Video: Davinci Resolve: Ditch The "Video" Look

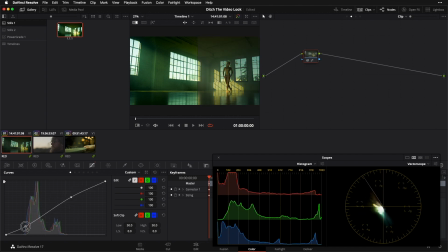249s
So instead of clipping things out in both places, we are preserving and compressing our tonal details. Something like this. And obviously I don't need to perfectly match this,
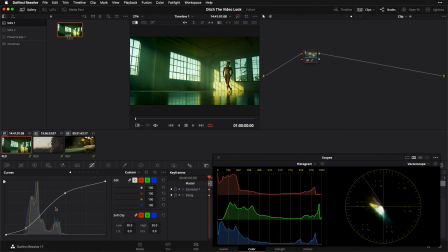264s
but I'm going to try and get a reasonably good match just so it's easier for us to compare our two versions of this image. And that's starting to feel pretty darn close to me.
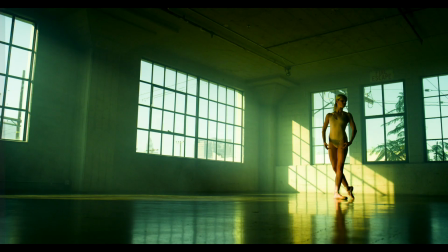275s
Let's move this wipe so that it's fully covering the original image and go full screen and compare this first version to our second version here. So you guys can see, while I have a similar contrast level, here in this version, I'm clipping out almost nothing.
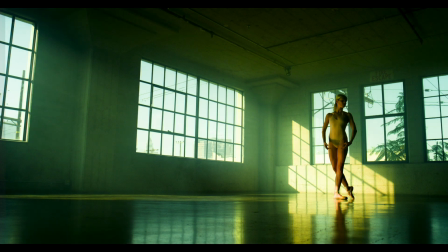290s
I'm really preserving my tonal detail. And here in this version, there's quite a bit more that is gone and completely devoid of detail. And let's take this concept even a little bit further.
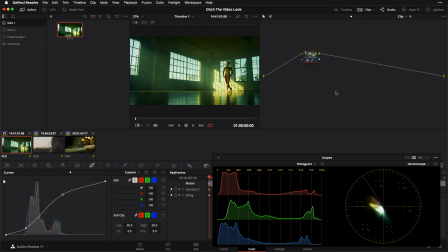300s
Let's say, cool, well, we've preserved some tonal detail, but I actually would like to get even closer to like the weight that I'm feeling here in this version of the image. I'm going to do a new node now with a circular power window, and we're going to do a vignette kind of around the edges to get even more weight without it having to come at the expense of detail.
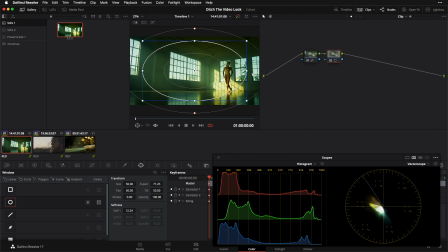320s
So I'm going to stretch this out nice and soft, kind of onto my edges. I'm going to invert this circular power window. Now I'm going to go back to my primaries and drop my offset down quite a bit. And then now I'm going to go here and turn my power window off so that it's out of our way.
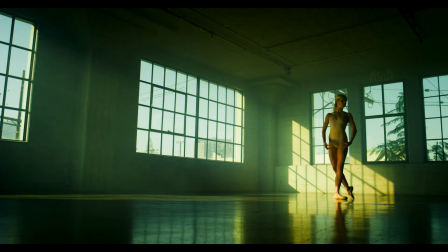335s
And if I go full screen now and go off and then on, you can see I've got even more weight in this image than I did before.
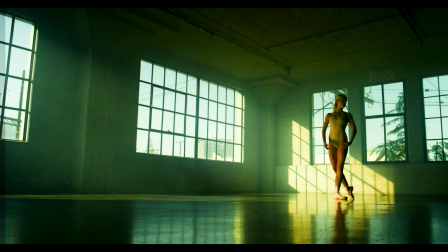342s
And again, I'm not clipping anything out. And if we wipe to our prior version, once again, we've got that same feeling of contrast,
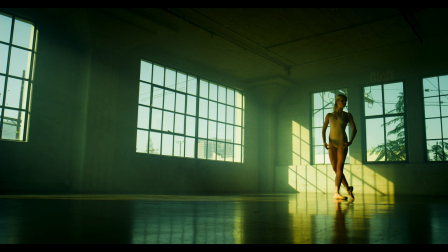351s
but we're not overly crushing our shadows or overly stretching our highlights.
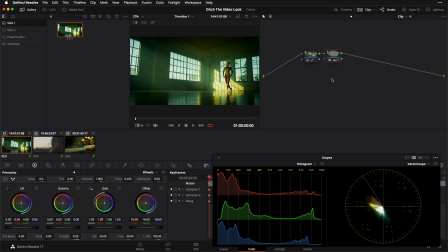355s
So that's kind of one example of thinking of contrast in a bit more of a dimensional way and thinking not only about contrast, but about the overall contour of our image. Reverse, if I go over here to shot number 2, and let's say in this case, I want to do a low contrast thing.
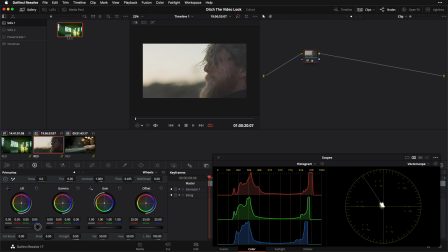370s
So I'm going to pick my lift up and drop my gain down. Whoops, that's not what I wanted. And drop my gain down. And I'm going to grab a still of this now. And I'm once again going to try to go for a similar feeling using my curves.
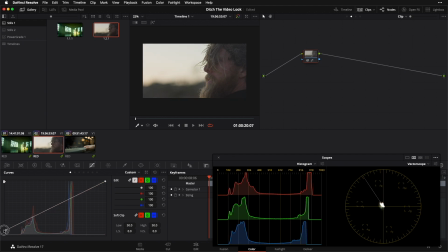384s
So let's start things off by picking up the bottom, which is quite literally a lift operation, and then dropping the top, which is a gain operation. So thus far, I'm just matching what I did over there in the primaries tabs, but I'm now once again going to add a little toe and a little shoulder
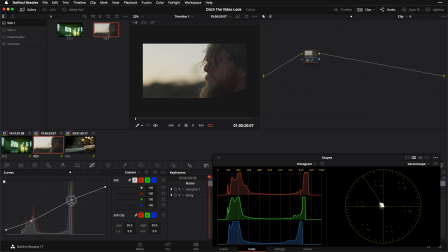402s
so that within this reduced range of black to highlights, I still have decent separation and tonal variance and things feel finished, and there's enough contrast here to catch my eye, because that's something you guys are often going to find with low contrast looks is when we don't implement them properly,
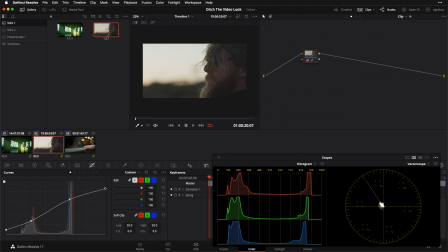420s
they don't catch the eye enough and they can feel a bit unfinished, which I would argue is absolutely the case in this first version that we did.
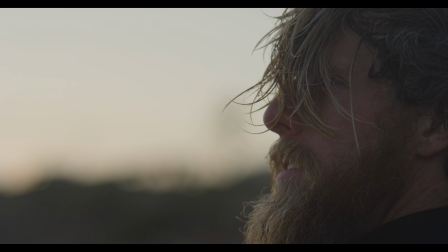427s
Yeah, it's low contrast, but it really doesn't engage my eye and it doesn't really feel finished either.
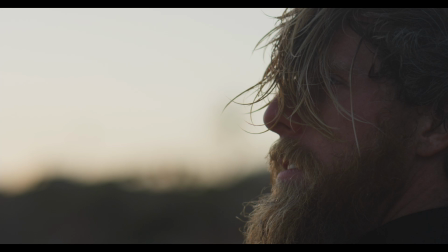433s
Whereas in this version, where we just added that little bit of a toe, a little bit of a shoulder, it's still low contrast, but it's engaging my eye and it feels more polished and more finished.
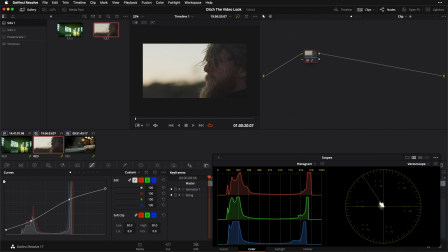443s
So that's another example of this same idea of starting to think of contrast in more than one dimension, and something that can really help us when we're grading and help us avoid that more one-dimensional video type of contrast.
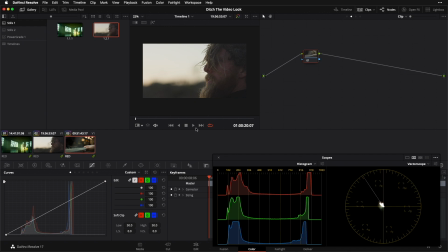457s
And the last thing I want to look at with you guys today is here on shot number 3. This is another concept that almost always comes with this video look,
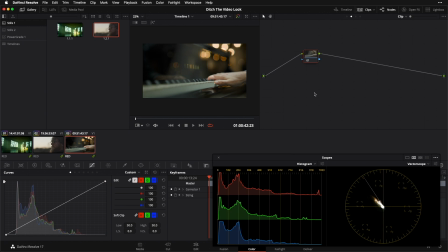464s
and that is one of thinking too much about saturation and not enough about separation. I'm going to show you what I mean. So let's go back over to my primaries tab, and I'm going to pump my saturation to, say, 70. Try to make it a nice and strong, kind of like eye-popping level of color.
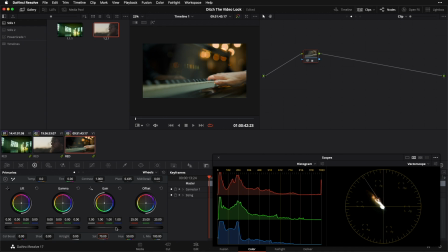483s
And that's something that we often want to do when we're grading, is we say, hey, I really want those colors to pop. And I've indeed done that with this adjustment of my saturation. I'm definitely getting more color out of the image.